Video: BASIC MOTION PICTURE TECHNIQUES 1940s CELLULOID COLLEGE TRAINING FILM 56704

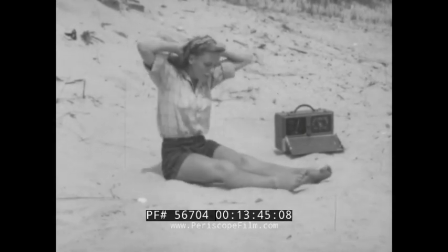823s
A cameraman has a chance to forget the details of the previous scene, but the audience doesn't have.
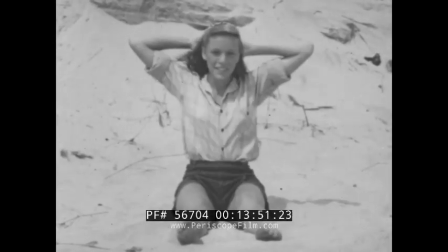828s
It doesn't take time out while equipment is being moved around for the next shot. In fact, the old scene is still in mind when the new one appears.
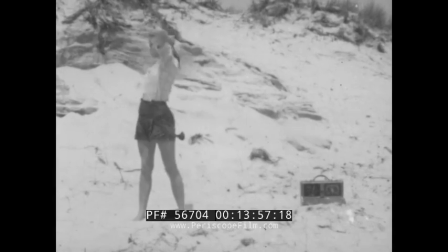836s
That's why even the slightest variation from matched action is...
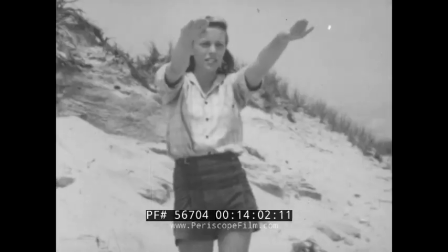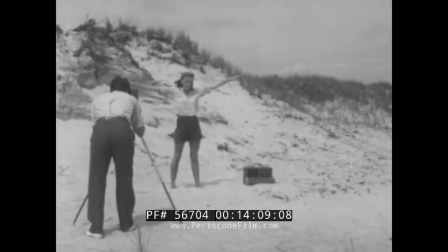846s
On an amateur scale, action is often matched by having the subject hold or remember the pose until the camera starts grinding again.
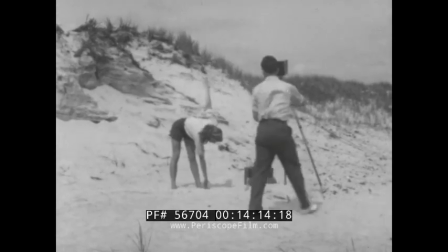854s
This is known as cutting in the camera.
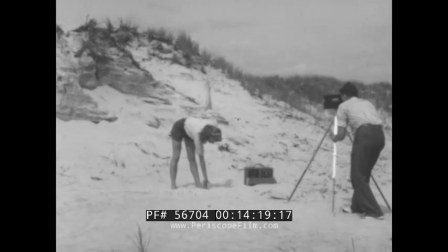857s
The professional method of matching action, however, is that of reshooting the last bit of the previous scene's action at the beginning of the new. The actual matching point is later decided upon in the cutting room. By this system, action can be matched at any point where it had been reshot.
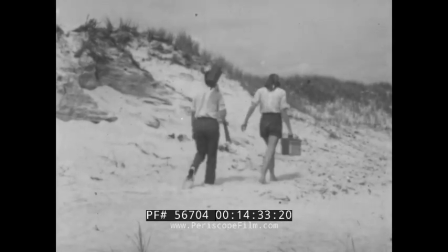872s
Once you cut in the camera, you have no future choice.
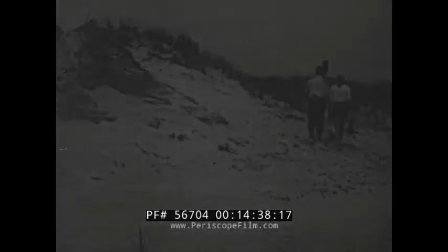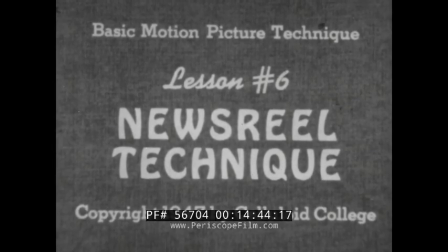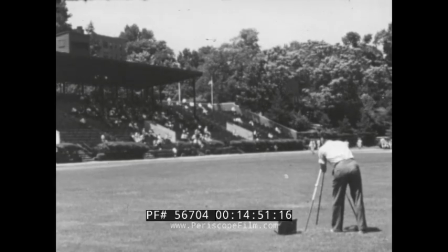888s
While Lesson 5 demonstrated that not 1 second of action is permitted to be skipped at the joining points of consecutive scenes in planned films,
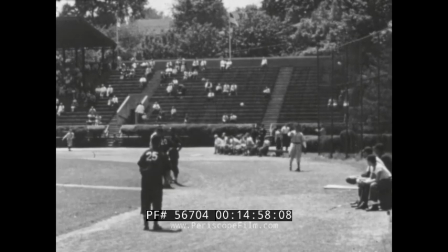896s
the practice of skipping even whole sequences of action is permitted of necessity in the newsreel type.
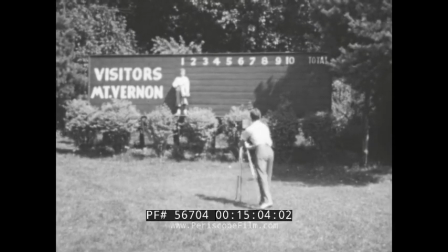902s
Suppose you were photographing a ball game. It's not likely that you would want to record it play by play.
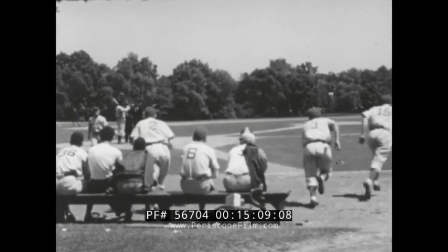907s
That would take several thousand feet of film. But you would want your audience to feel that it had seen it all.
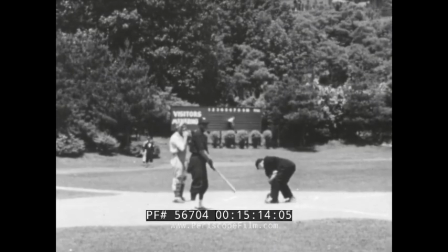912s
So you'd probably start with some prior to the game scenes in the manner we're showing you.
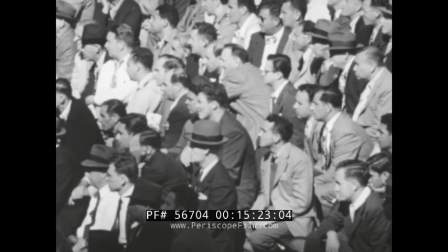921s
From here on, you'd shoot only the most spectacular plays as they occur throughout the game.
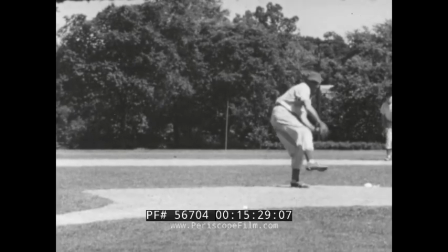926s
But keep in mind that even though action may be skipped, and scenes do not have to be matched as in the controlled action type of picture,
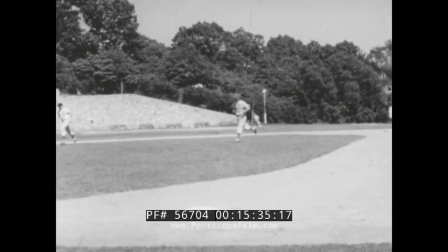933s
they must be tied together sufficiently to give that feeling of a continuous flow of action.
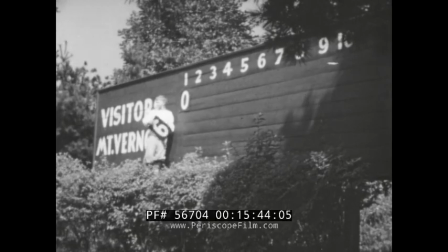941s
Tying together is accomplished by taking numerous cutaway scenes, shots of things and activities which are related to the subject action.
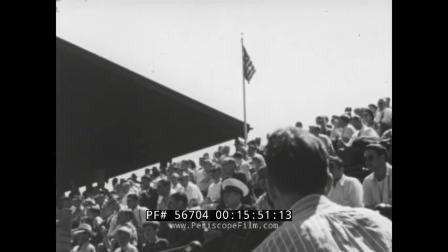948s
In the case of photographing a ball game, the crowds in general and the antics of rabid fans are always good cutaway material.
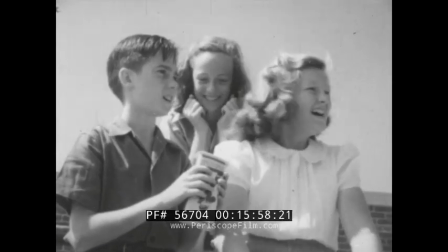956s
When you edit your picture, cutaway scenes may be inserted wherever there is a jump in the action, thereby smoothing out the continuity.
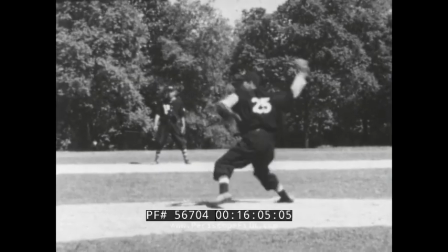963s
You've certainly observed how often theatrical newsreels revert to the crowd between plays of a game.
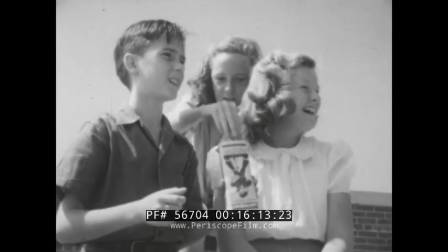971s
Newsreels have to constantly resort to cutaway scenes because they have so many scattered odd and end shots to tie together.
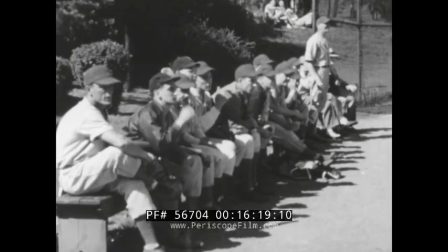978s
Yours is the same problem, so you will want to employ the same or a similar technique.
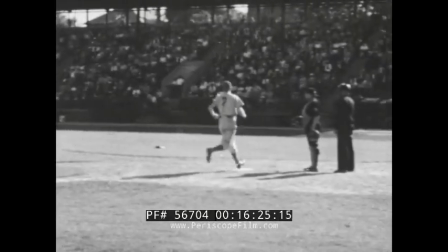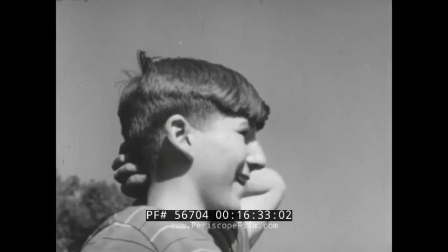990s
We've made kind of a running gag of the three children. The girl taking advantage of the boy's intenseness in the game to steal his popcorn.
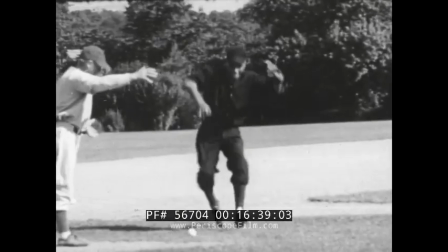997s
Always keep your eyes open between main events. Look for cutaway possibilities.
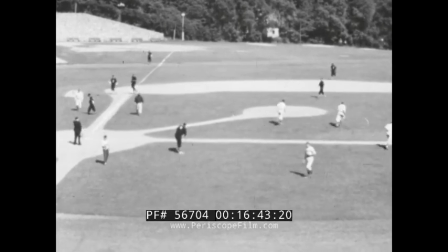1002s
The cutaway scene may also be employed to convey an extensive lapse of time.
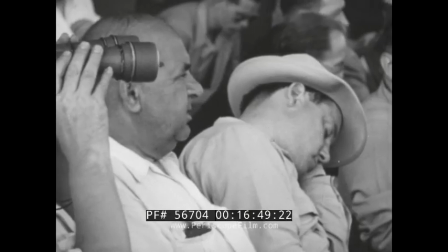1007s
Suppose the ball game you were photographing had three very dull innings, the third, fourth, and fifth, and you didn't take a foot of subject action.
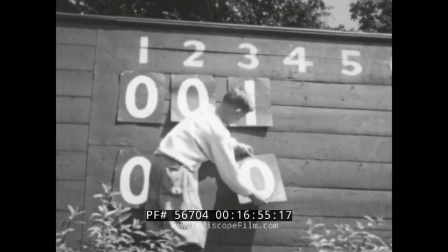1014s
By substituting actual action with a quick succession of scoreboard shots,
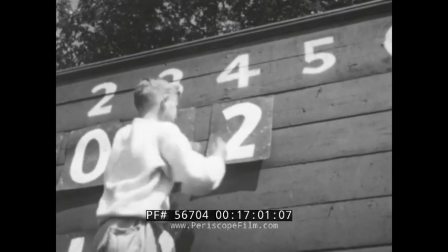1018s
numerically showing the progress of the game through these periods, your audience could be made to feel that it had sat through the entire action.
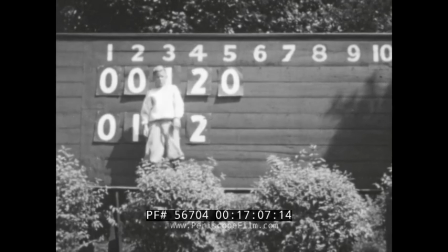1025s
When the next bit of subject action appears on the screen, even though half an hour or more of play had taken place,
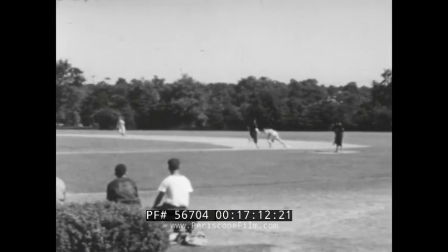1031s
the audience would be fully oriented, know how many innings had passed, and the result of each.
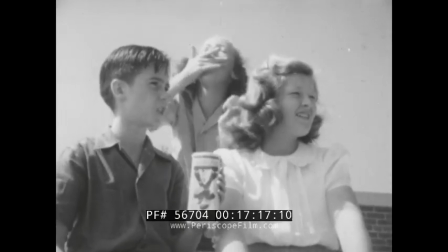1036s
So you see, no matter how scattered your actual play-by-play scenes are,
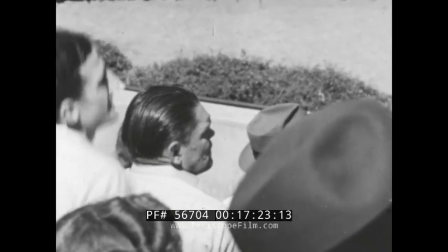1040s
whether you want to cover up for skipping half a minute or half an hour of missing action, the correct cutaway can make the audience feel that nothing has been missed.
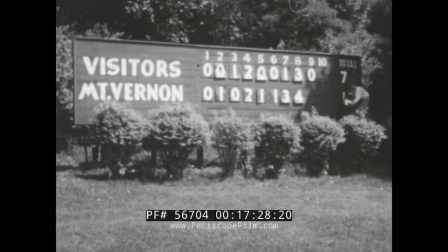1048s
Scoreboard shot is the natural end for this picture.
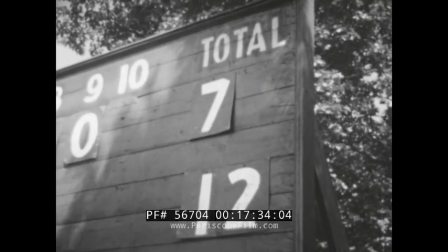1051s
Anything that could have been happening or existing during the game and that has some bearing on the main action of your picture is cutaway material.
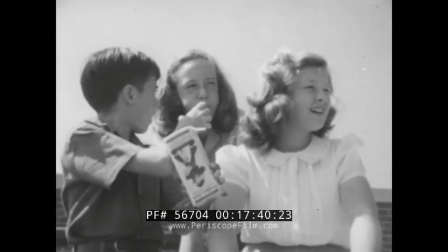1059s
These extra scenes are to show you how cutaways can be faked. Admit it now.
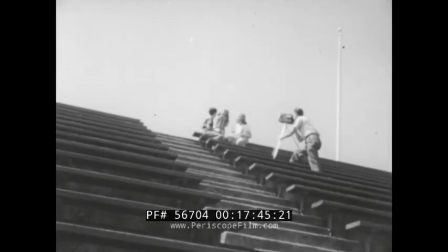1064s
You thought that these youngsters were part of the actual crowd when you saw them before, didn't you?
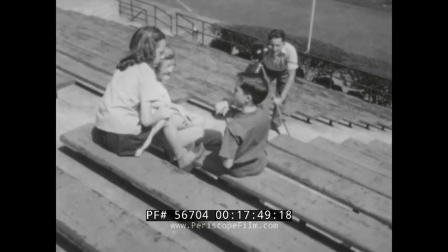1069s
They were never at the game at all.